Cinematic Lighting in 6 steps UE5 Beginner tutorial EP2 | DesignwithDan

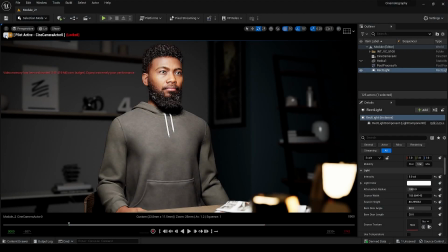(0:01)
Hey everyone welcome back to the channel. I hope you are doing great.
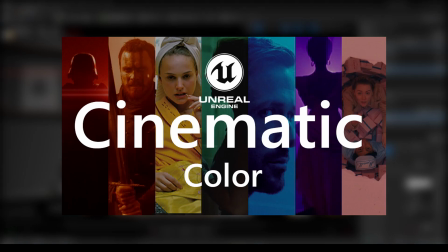(0:05)
This is a second part of a cinematic looks series if you haven't watched the first episode do check it out before watching this.
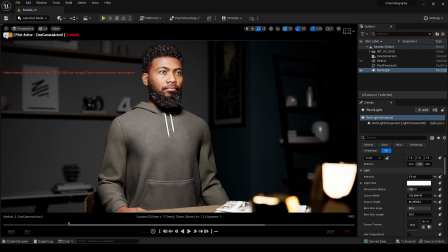(0:11)
Whatever I teach you in this video you can use it in your films or video games. The topic is how to make your scene look cinematic using lights. It's the most important thing about your project.
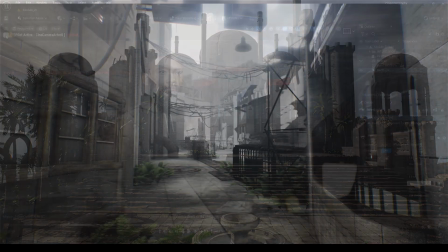(0:21)
I have seen my earliest projects that has lot of details but has bad lighting which made the whole scene ruined them with less detail ones with good lighting.
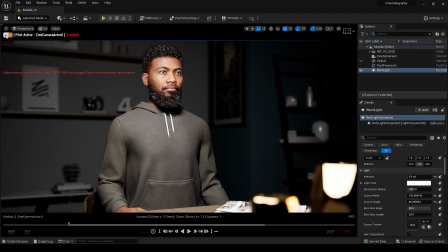(0:28)
Great example for is this video. Let's learn 6 steps that you can use to boost up your environment scene and your subject. In this video I am doing lighting for the scene that has a character in it and I will make sure the whole scene look natural and not just person sitting in a studio.
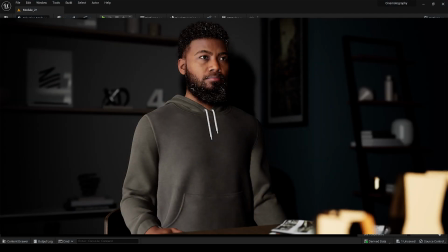(0:42)
So let's get started. Step number 1. Most important thing is always place the light at 45 degree angle for cinematic look.
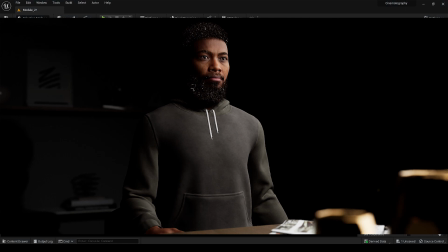(0:49)
Even if it's an outdoor scene place the camera at darker side of your subject.
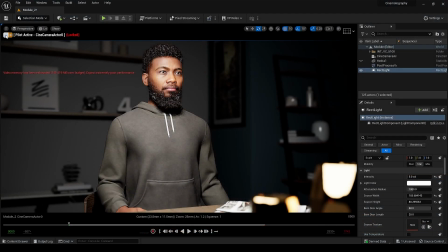(0:53)
In simple word whatever your side your light is placed at the camera at the other side this will make a huge difference in your shot.
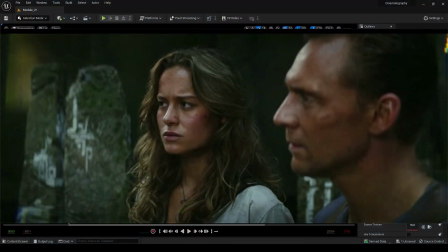(0:59)
You can watch it in every cinematic scene the camera is always at the darker side, it adds 3d element to scene or depth on the subject face.
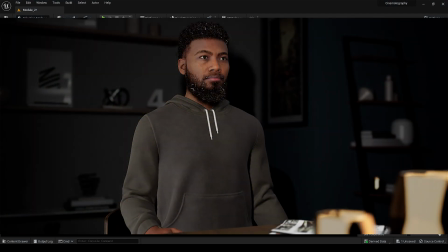(1:05)
Just by applying this simple change we can already see which one is looking cinematic.
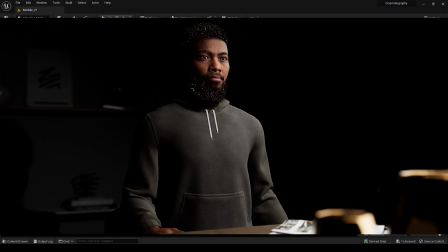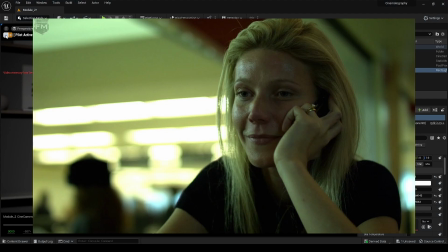(1:16)
Step 2. Always try to make a separation between your subject. You can create a separation by using lower aperture or by using different color lights.
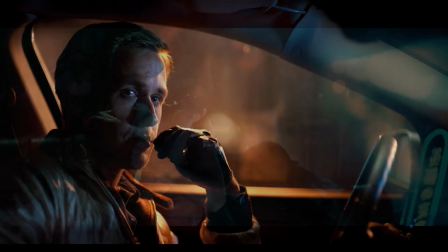(1:24)
Since this tutorial is about lighting we will be using lights. If your subject or foreground light has a different color you can separate it with the opposite color light source for example.
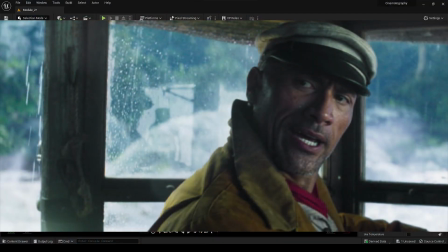(1:33)
If the foreground elements are warm, make the background cooler using blue light.
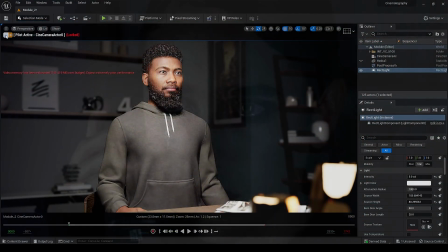(1:37)
It doesn't have to be these two colors, it could be any color, or if you don't want to use any of the color just simply dim the light for the background.
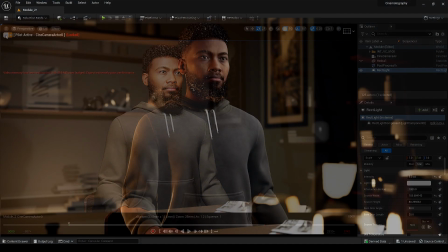(1:44)
Step 3. Using the motivated lighting. I mentioned this in the previous part of this series.
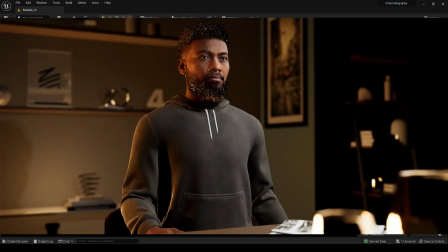(1:49)
The motivated light always comes from something and has to look natural. For example, if I add the motivated lighting on the subject, audience will never know where this light is coming from and make no sense.
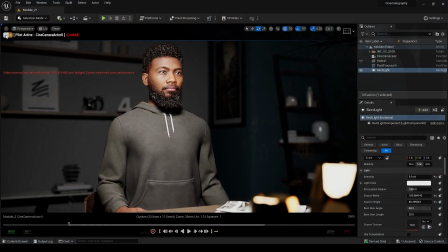(1:59)
You can just place lamp or lit the fire. It can be anything like I did this in the previous project I used the sky to light the tree and the roof of this barn.
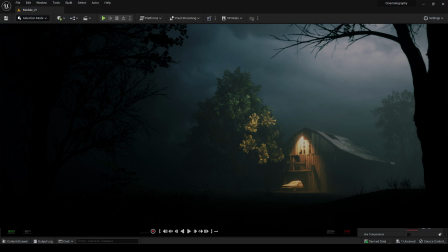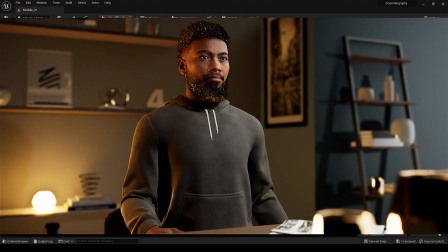(2:12)
Step 4. Background light. This is another important step that will make your scene natural. Instead it is somewhat staged so properly light your background. Step 5. Catch lighter eye light.
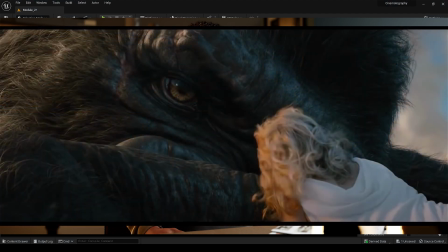(2:23)
This will give your subject soul that makes them alive. That's example of this in King Kong movie where they conveyed the life and death using this small step when the Kong
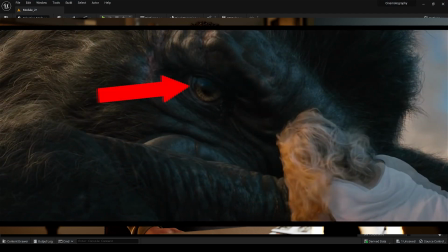(2:31)
was dying we can see how the eye light fades away so always use this light if your scene had the characters in it
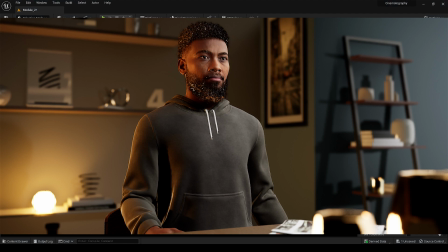(2:40)
step six add texture to your scene and what's best other than fog it will not only add the atmosphere but it combined everything together and gives a smooth and silky look to the whole scene in my opinion take a look another
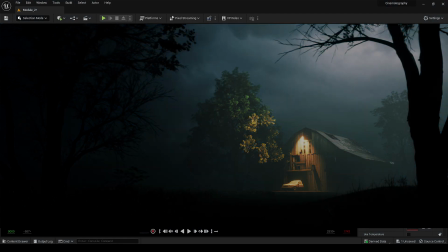(2:54)
example the scene without fog and with fog it makes a huge difference so use it. Now time to combine all these steps and put them together and make cinematic shot.
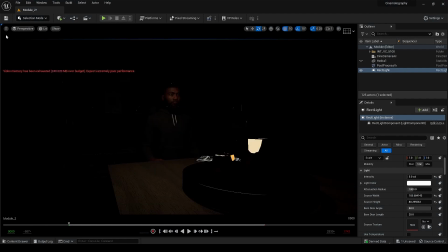(3:04)
As you can see the light angle is a 45 degree angle but the camera is not at the dark side so let's move the light to the other side.
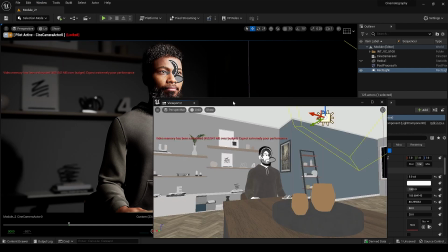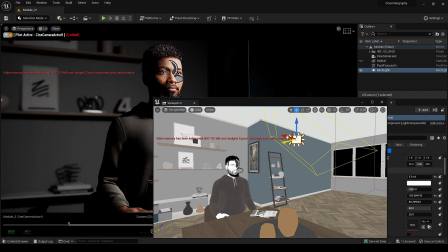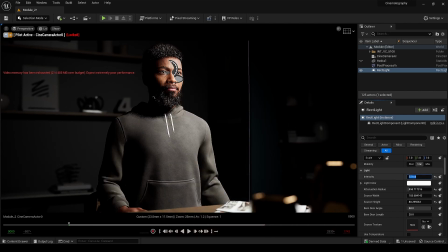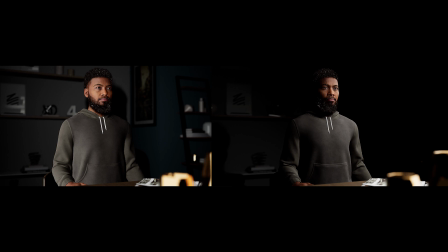(3:58)
Now we can compare both and instantly we can see a huge difference. The one on the right side started looking cinematic. Step 2 and 3 I will combine together.